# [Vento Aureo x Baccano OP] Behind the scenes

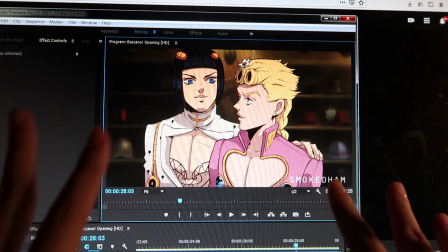1210s
And hell, even the characters, like, because in the original opening,
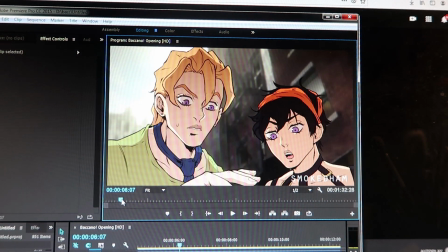1216s
this character, Firo, is the main character, same as Jono, so I was like, holy shit, everything just fits like a piece of puzzle,
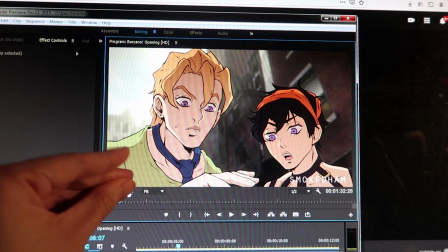1225s
you know? Like, at first, right, okay, let's talk about from the very beginning. At first, I wanted these two.
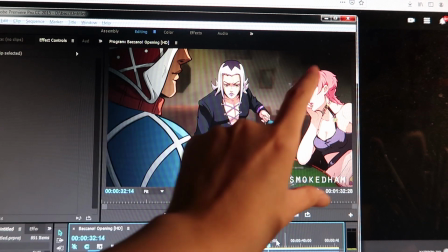1231s
I wanted Mista and Narancia. Narancia is always here.
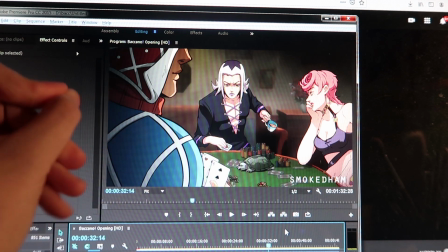1236s
But I was like, because I wanted to put Fugo in...
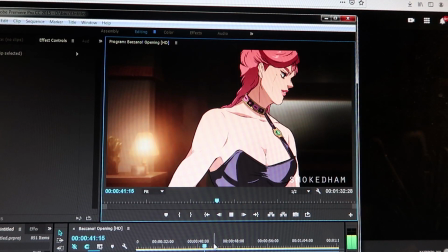1242s
Because I wanted to put Fugo in here. But the more I think of it, the more I
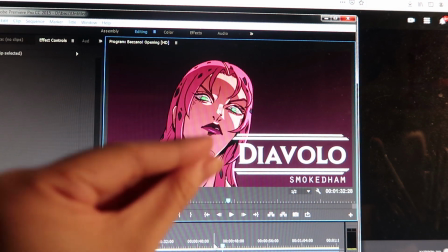1250s
thought it's not that suitable, because like
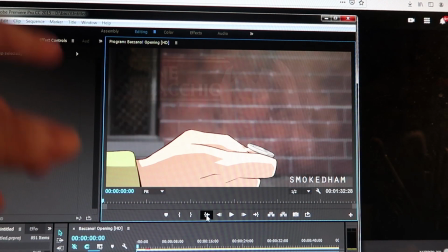1257s
if Trish pours the liquid, right, and then transits it to here, and it's Diavolo, it fits better because like they are father and daughter,
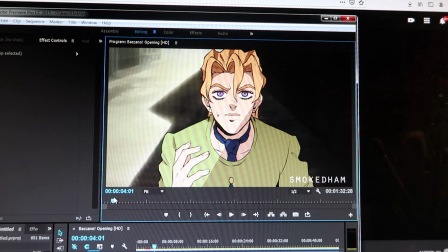1265s
right? So if I put Fugo here, that wouldn't really make sense, you get what I mean? So I had to put Fugo in the very beginning of the shot. Well, it's kind of like a symbolism of like him appear in the story but disappears in the story quite fast in part 5, I guess.
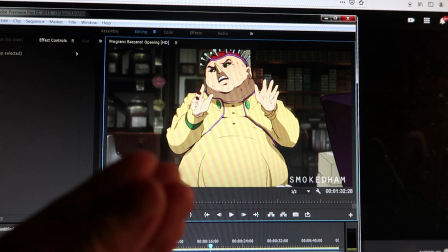1280s
It's kind of like a symbolism?
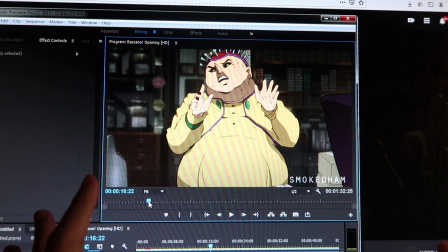1283s
I don't know, it's kind of a stretch, but to me, when I was working on it, I was like, yeah, why not, you know?
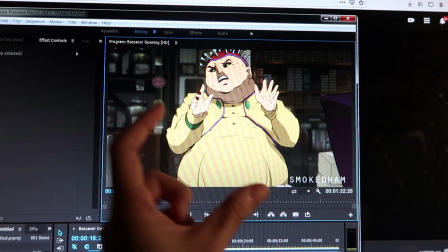1289s
And then of course, Popo, I was like, when I saw this, I was like imagining before I started the project, because I watched the opening a lot of times,
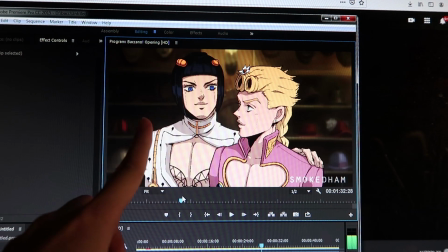1296s
and I was like, look at the opening and imagine the characters that would fit in the scene,
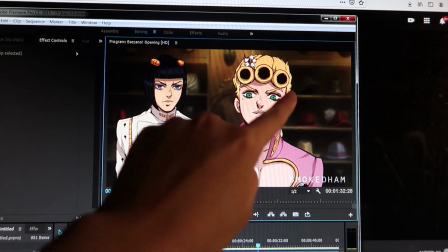1302s
and I was like, Popo, this is definitely Popo, and I was like, holy shit, I had to do this project.
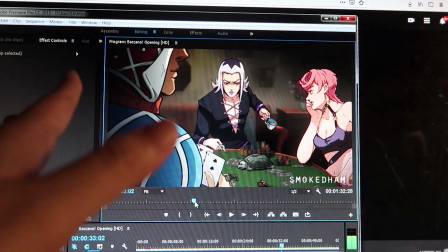1307s
Now of course Bruno, because like in the story, like I forgot his name,
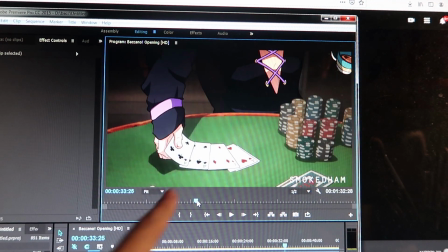1312s
but this guy was his mentor, is his mentor, so it fits perfectly.
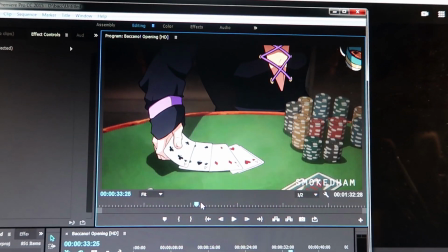1318s
I mean, like they're partner in crime, but you know, whatever.
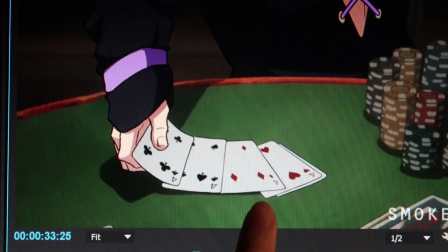1320s
And also like it was quite fast during the show, the animation, but it's actually all 4 cards.
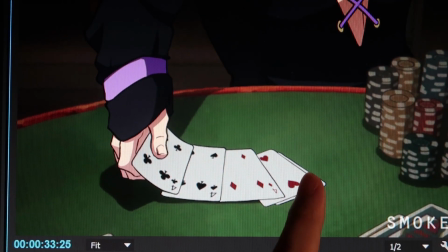1327s
You can't see. Oh my god, my camera sucks ass. But yes, they're all 4 cards.
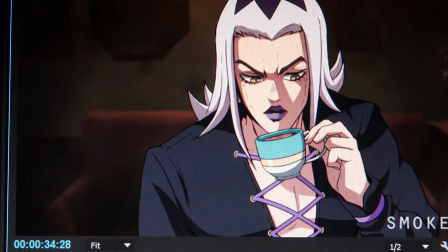1334s
Originally, this card was supposed to like extend here a little bit more,
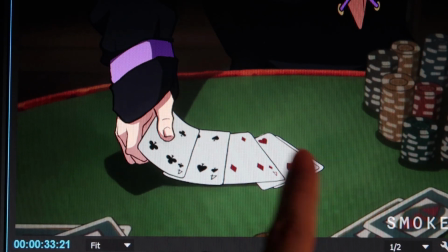1339s
but I had to hide it because it's like 1, 2, 3, 4, so people can read it fast, even though like it just blinks.
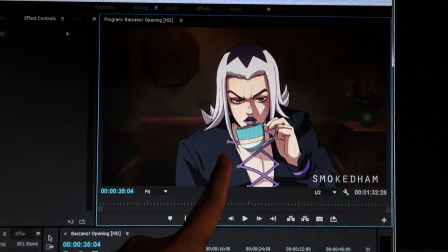1345s
When it blinks, it's gone. So I had to do this. I had to hide the card. Oh fuck! I had to hide the card like this. 1, 2, 3, 4. Everything's 4. And the original opening, he was smoking a cigar,
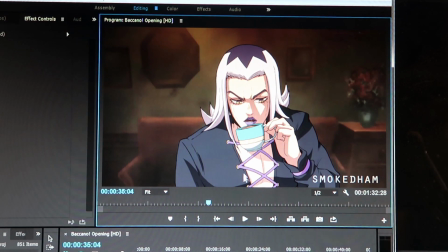1360s
but I had to switch it to the tea because I think it fits him well.
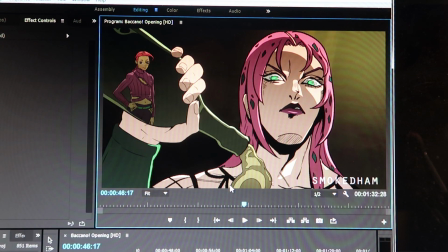1365s
I mean, I could put the cigar, but it's just like, you know, the tea joke, you get what I mean? I know it's like it's overdone, but why not, you know? Then Diavolo, and then Doppio, it fits perfectly, right?
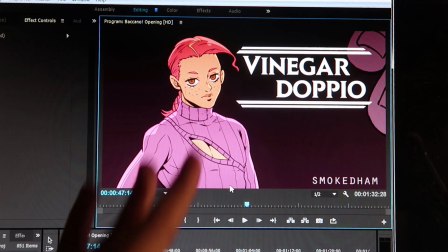1379s
I was like, oh my god, it's just, this opening is just, I would like to think that this opening is like a parallel of part 5.
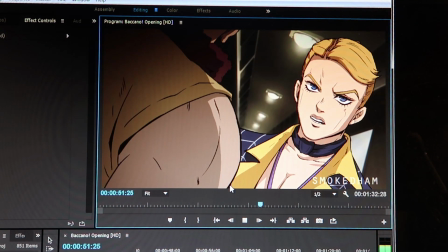1387s
It's just me. But it just fits so well. It's just Doppio, come on. If you know the story, if you know Baccano, you understand.
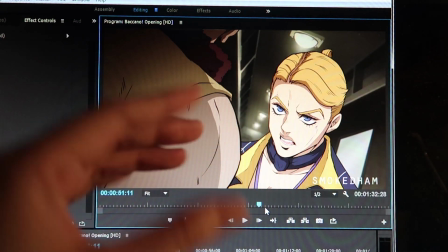1395s
But it just fits. It just works. And they just drop to the train.
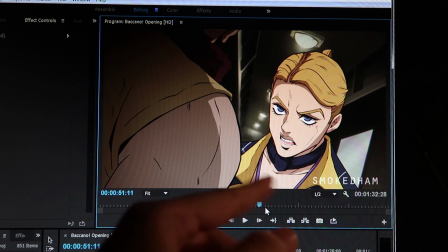1402s
Here's the train.
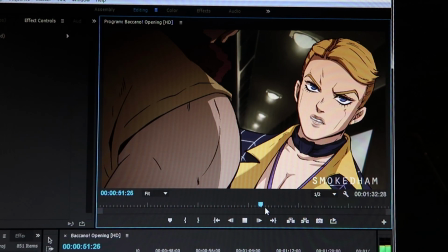1403s
Starting from here, the more you drop the bottle, is the execution team Lascarada.
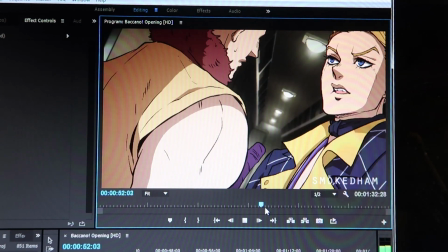1412s
Like in order. Not in order, but kind of. It's like, I know it's Formaggio, but next,
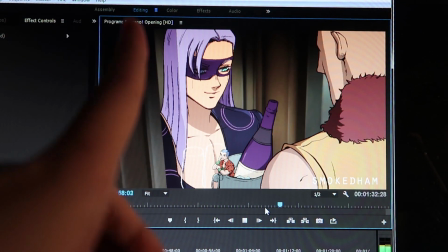1419s
Formaggio is actually here, and then Illuso, and then we go back.
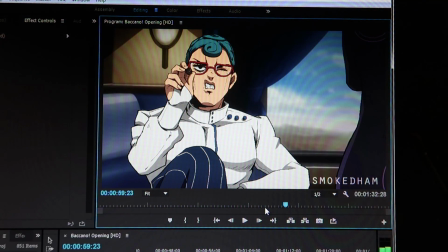1424s
2 of them.
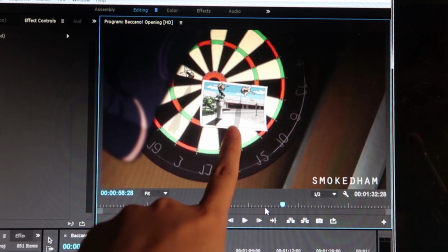1426s
And then yes, Malone, and then we got Ghiaccio.
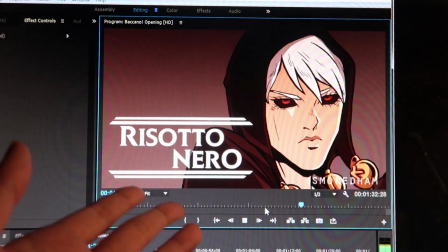1435s
The order is correct. And then we go back. Shit. It's the photo that Ghiaccio was looking for.
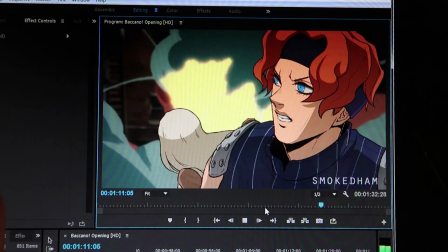1443s
And just and lastly, risotto.
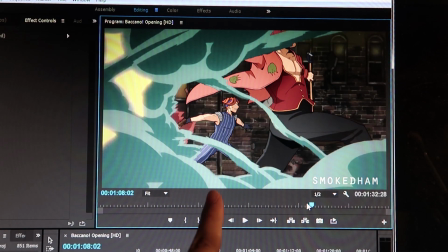1449s
Yeah, isn't that perfect? Hey, I'm just, oh my god, no.
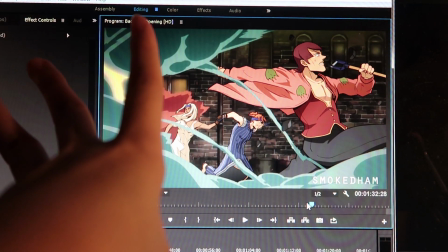1454s
Now of course the couple is going to be them because it fits so well as well.
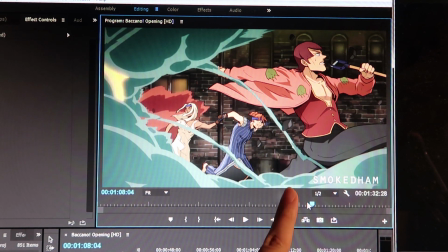1459s
It only appears in few frames, but it is actually Likai Luca.
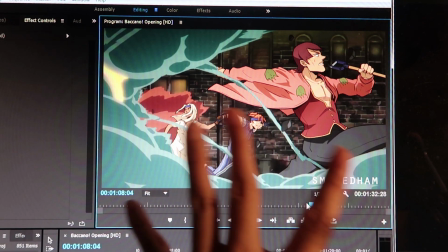1464s
I was also debating with myself of like whether I should put Carne or Likai Luca.
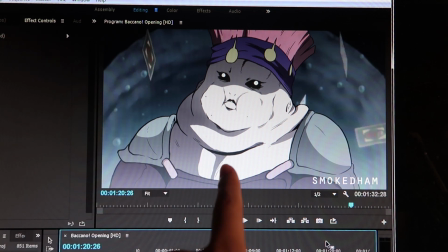1472s
Like if I put Carne here, it kind of fits, right?
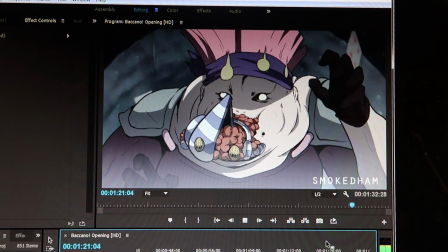1478s
Because like they're part of the same team. But it wouldn't make sense if Likai Luca is in the water.
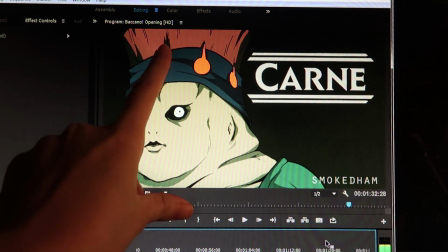1486s
But if Carne is in the water, it makes sense because he died, right? And along with his stand in the ocean, and this is actually ocean, and then like it kind of fits.
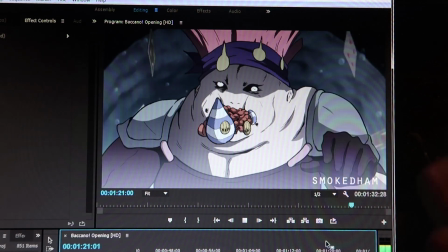1494s
Like, so I was having a debate. I was like, fuck, should I just put Leaky Eye Luca because like it's easier to animate,
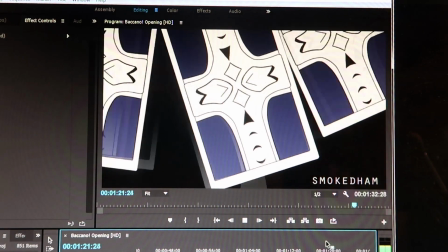1501s
because to rotoscope, to trace, because like the origin model was a guy.
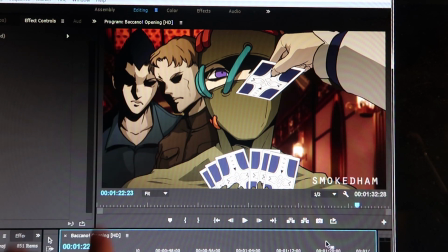1506s
But I just like improvise, so I just animate what's it, Notorious in it, and then it's like I tried to fit every character.
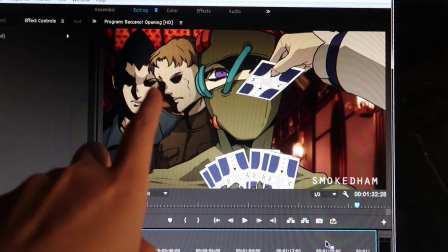1521s
I think the only character that not in it is actually Zucchero,
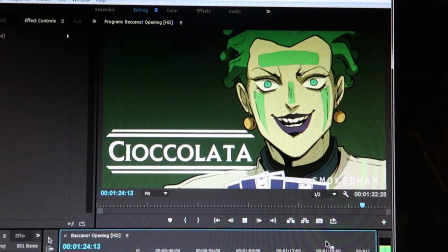1525s
because I just couldn't put I could put it in, but I'm just kind of lazy because I was like, I'm so tired.
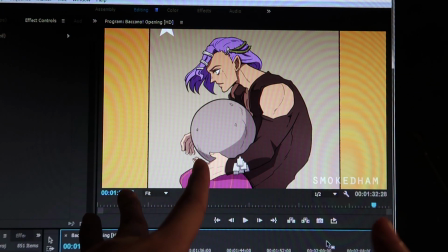1532s
Anyway, sorry. It's the sorbet gelato, and then these two Sigfox.
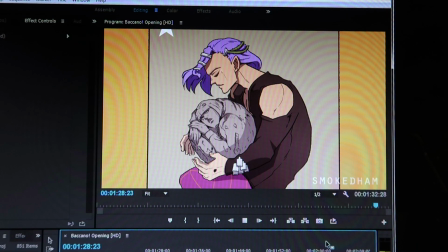1538s
I'm just no. Then at first, right at the end, I was going to put Polnareff, right?
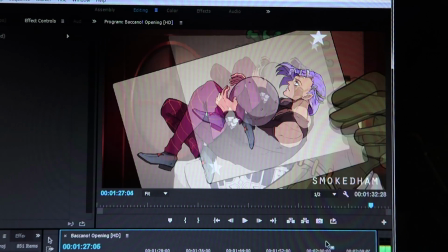1543s
But then I was like, wait a minute, I forgot about the Rolling Stone deal.
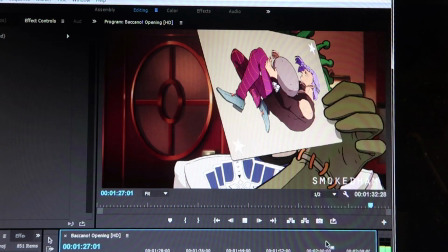1549s
So I just put it in.
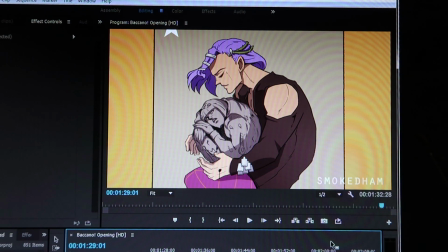1551s
It was supposed to be Polnareff because like of the card is actually part 3. But yeah, whatever. Yeah, something like that. Hopefully you understand what I'm talking about. I think it's easy to figure this thing out, I guess, if you just watch it. But I just like to explain it.
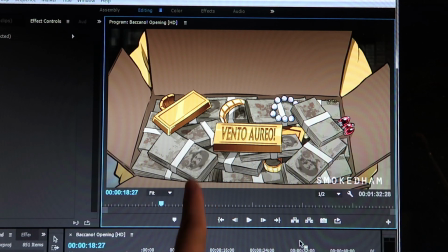1571s
Hopefully I didn't miss anything, because like I put a lot of thought when I was working it.
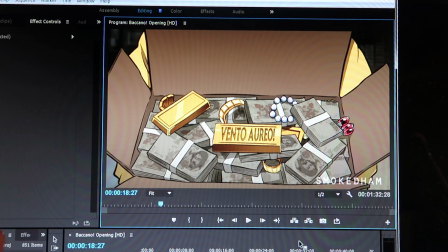1576s
It's very fun to like think about these kind of things. The original opening was supposed to be a bunch of chocolate bars, but I changed it to money.
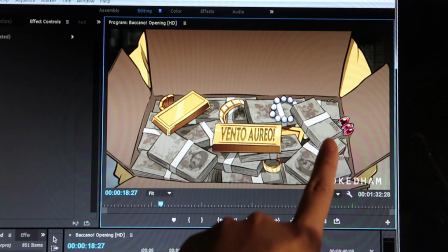1585s
And I know it's supposed to be euro. I know Italy is using euro right now, but
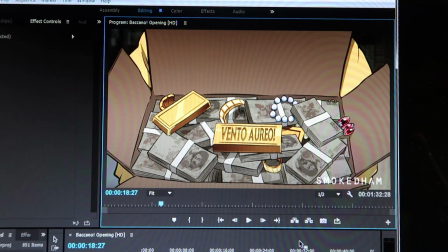1594s
in the Vento Aureo timeline, they're still using lire. Is it how you say it? I'm sorry. But yeah, so I just put it in, and you can see like the badge here, and I took reference of the jewelry they found in the toilet back in episode 9, I think. Before I end this video, I would like to say that though I learned a lot of things, but I also wish that the things I would change for the future project, which is the program that I'm using, I guess, like because I'm using the very traditional Photoshop frame by frame animation. I know there's a timeline feature, but I don't think my computer can handle that. Hopefully I can use the coffee money that I'm trying to earn to change to build a new PC, I guess. Maybe I can stream in the future. Stream games, I don't know. And maybe I can work maybe I can try and learn other animation program, like maybe try using the Photoshop timeline feature, or Clip Studio Paint's animation feature. I heard that was quite good, or that's quite good, or Krita, I guess, or maybe TV Paint. I don't know, that's very expensive. But yes, and also like the lines, I think the line are so tapered because for anime they use pencil, I think, so they can maintain like the line weight, everything, because it's just pencil. It's just 1 pixel, I guess. And mine is just, I'm using brush pen, so it looks very brush, like very like tapered. I would like to change that in the future, I guess, but then it's not really my style, I guess.